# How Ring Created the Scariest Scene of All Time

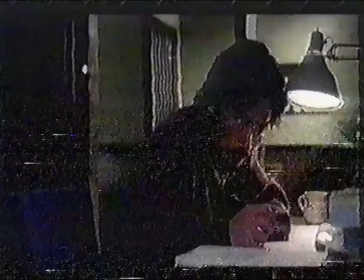11:44 At first, it's merely the sound of the tape playing in the back of the room,
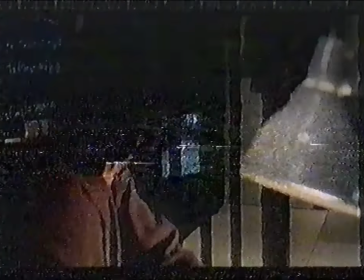11:49 catching both the viewer and Ryuji off guard at a point time where you expect the film to end.
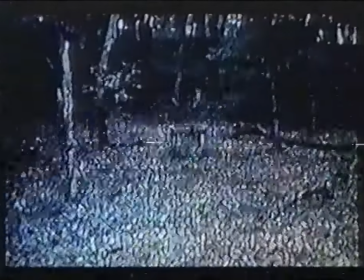11:55 As he goes to investigate, we are brought with him, seeing that the tape has once again begun playing on his television. But now, something is very wrong.
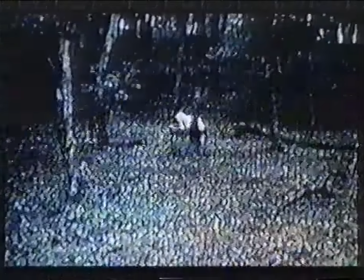12:06 It begins where it left off, with the lingering visual of the well never cutting to static as it did before.
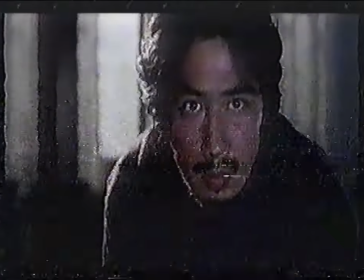12:13 And as we watch intense silence, we see that the video now continues,
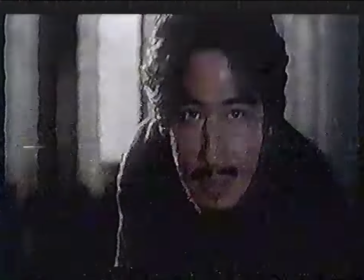12:17 with Sadako emerging from the well and lumbering towards the camera.
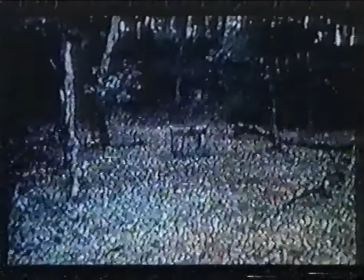12:22 Everything about the way Sadako moves looks wrong.
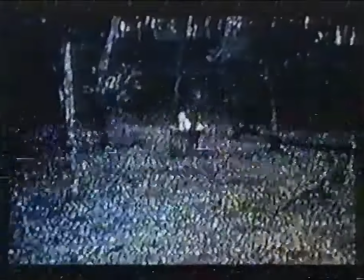12:27 She's slow and methodical in her movements, with it appearing as though every step she takes is a struggle,
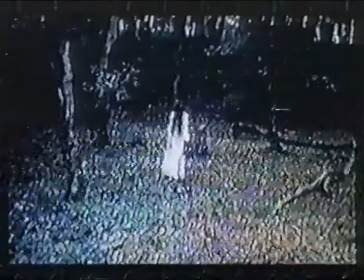12:34 an effect which was accomplished by filming her actress walking backwards into the well and reversing it in the final product,
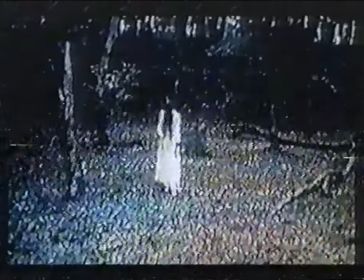12:41 making her movement appear unnatural.
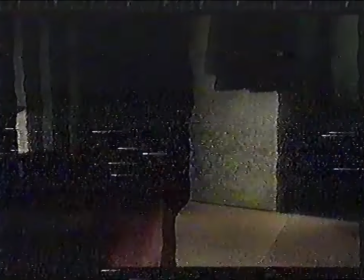12:44 These moments before the climax provide this scene with a kind of tension that I rarely see from any other horror movie.
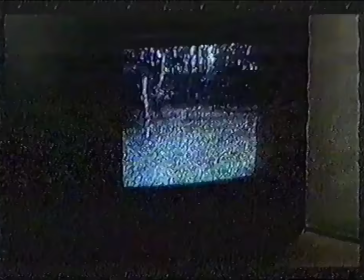12:51 It doesn't rely on anything like jump scares that would provide a brief,
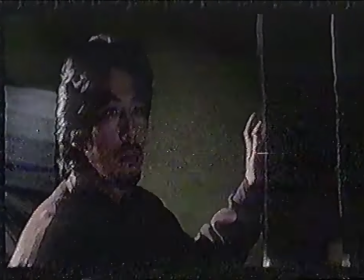12:55 fleeting feeling of surprise, or even showing something overtly threatening to the viewer.
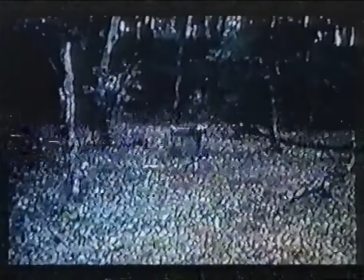13:01 Instead, it lingers on something mundane that shouldn't be here.
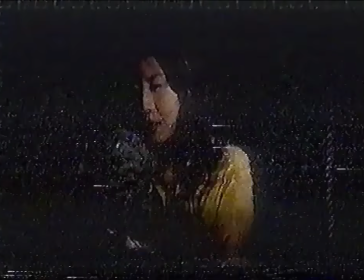13:05 It shows us a being that that we once thought we understood the intentions of. But through the context of the scene, we now realize we know nothing about. And that lack of understanding is where the tension comes from.
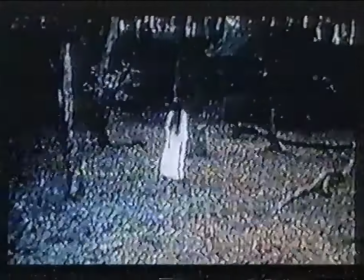13:21 Because now she walks towards us, with no backing score to indicate the tone,
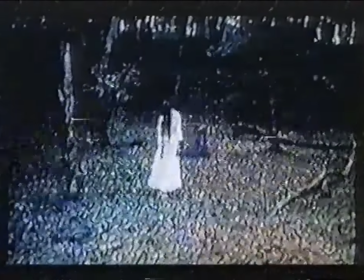13:27 and no visible expression on her face to tell us her intent. we are completely in the dark and are forced
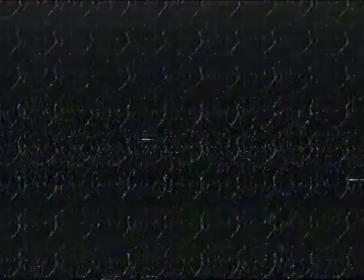13:34 to wait with bated breath for any release to the tension and for a moment that is what we're given
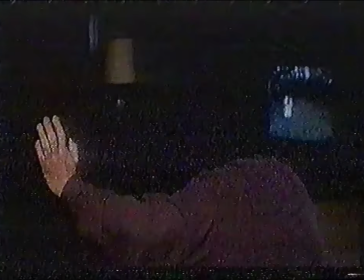13:41 a short distraction in the form of the phone ringing this brings the audience's attention away from the screen alongside
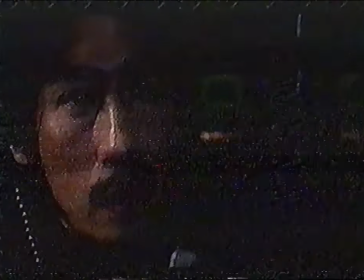13:49 ryuji who tries to tell riko on the other end what's happening but this distraction does little to relieve us of the scene's tension, as when we finally look back, this happens.
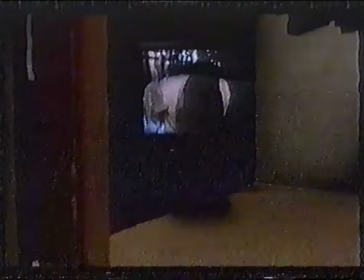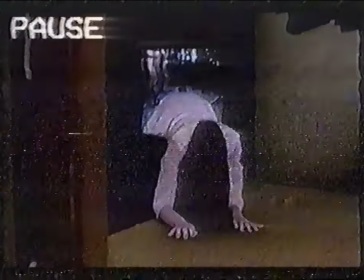14:09 The presence which was once separated from us by the TV screen now becomes a real, tangible threat, trapped in the cramped space of Ryuji's apartment alongside him.
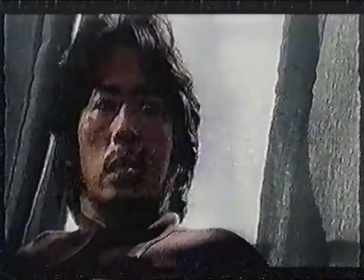14:21 It's here where the scene truly picks up,
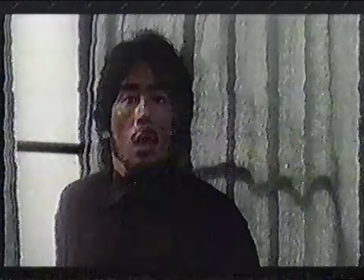14:24 with Ryuji so shocked by what he sees in front of him that his legs turn to jelly and he desperately crawls away.
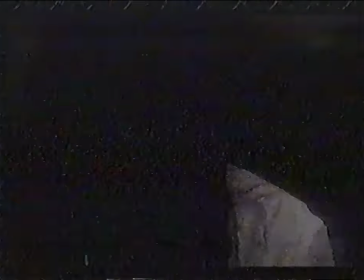14:31 But there's no escape.
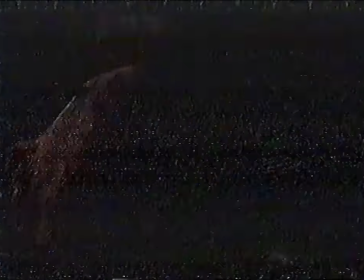14:33 Sadako slowly looms over him as if to toy with his fear, and as he finally gives up and stares at his tormentor in defeat,
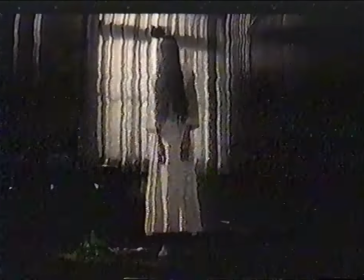14:41 we're given a glimpse of Sadako's face, which finally reveals her true intentions.
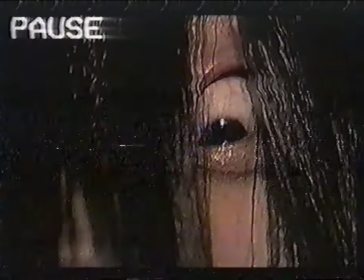14:51 a look of raw visceral hatred and spite
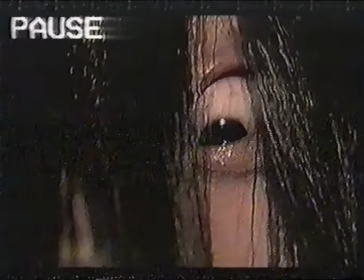14:56 this entire movie does everything in its power to make you believe even for a moment that sadako was a redeemable character who could be set free but with this one shot we realize that the force we were meddling with since the beginning of the film
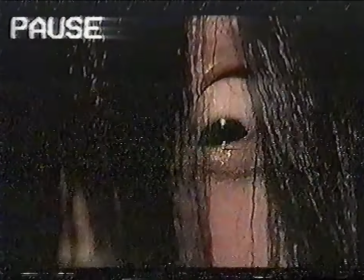15:14 was that of pure malevolence.
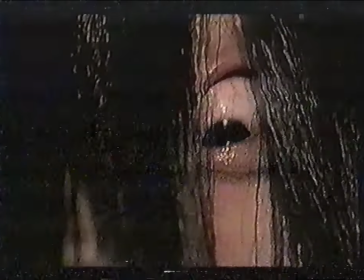15:17 As this reveal happens, we see the final look of horror on Ryuji's face as the life leaves his eyes, bringing a close to the scariest scene ever made.